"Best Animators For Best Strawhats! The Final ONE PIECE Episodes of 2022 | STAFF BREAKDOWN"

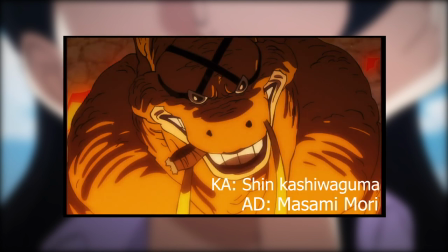249s
Apparently, the staff also lacked some time to spice things up as much as they could so i can imagine this is far from their full potential the compositing looked stunning
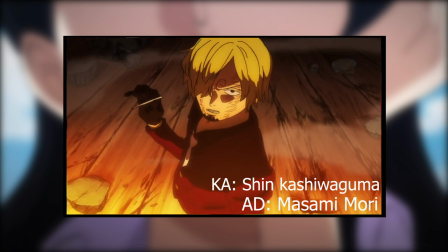258s
tokuno gave the battles a great setting with a large scale and cool environmental elements almost felt like sanji is trapped in hell fighting
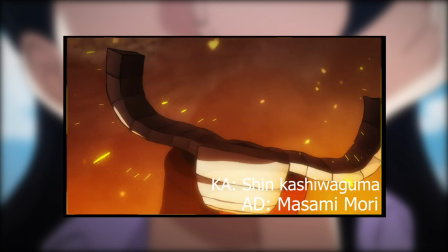267s
two monsters by himself the intensity of the action is amplified with a unique osd choice that is rarely used a very dynamic action board that understands the
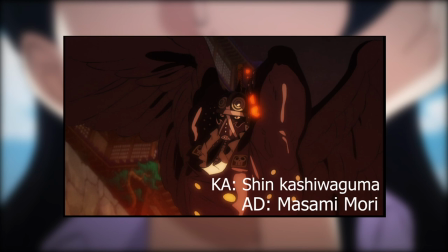276s
characters hence you see the rivalry dynamic between king and queen some
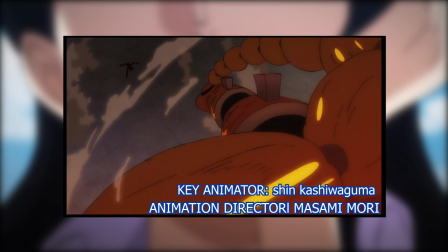280s
of the best Sanji action on the series and it reminds me why I love
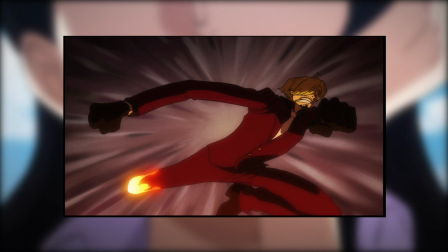285s
his fighting style it was quite lengthy too so every time I expected things to calm down just kept going crazier all his drawings
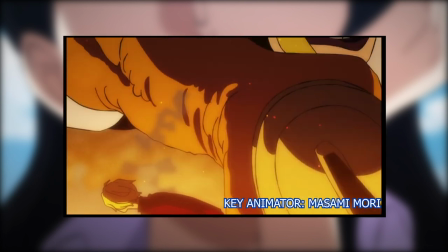293s
are a delight to look at his corrections are heavy but on the top of that he did his own key animation near the ending parts his attention to weight timing
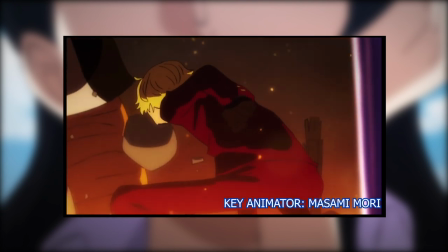301s
impact made this one of the most visually polished one piece episodes I seriously hope we get more of the staff pair up for bigger action.
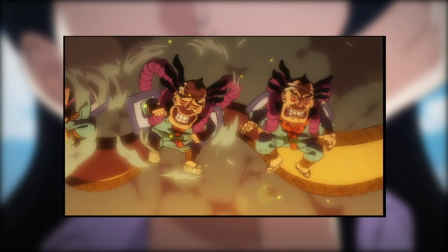309s
Vincent Chansar did a minor scene on Raizo vs Fukuro Kuju and it was as expected extremely good. He drew so many Raizo clones with different expressions and we also got his classic background rotation animation.
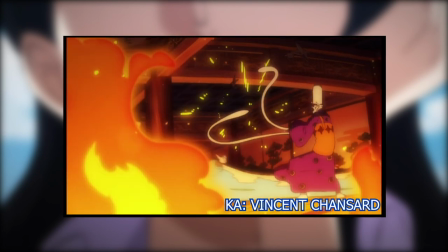322s
So yeah we kind of manifested this fight turning this good. Overall I'm beyond satisfied and next episode we're in for possibly some of the best action in One Piece.
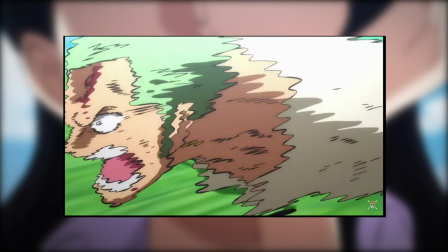331s
The legend himself Katsumi Ishizuka will be storyboarding Sanji and
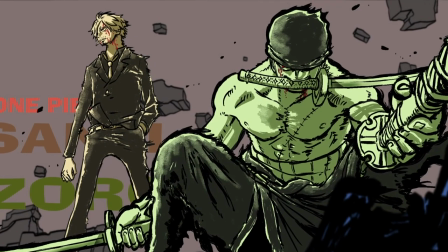336s
Zoro vs King and Queen at imagine he gathered a good team to guide Zoro
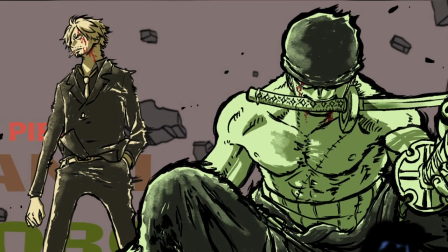341s
and Sanji fans need to put their differences aside for this monumental episode the
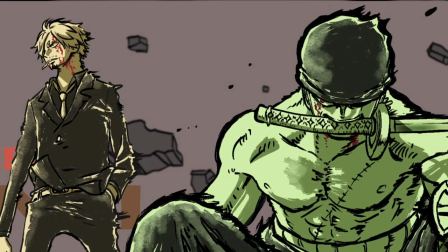346s
wings of the king will start 2023 with a blast and as crazy as this year
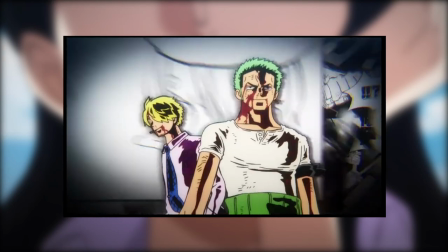351s
has been 2023 will possibly surpass it thanks for watching like and sub see you next time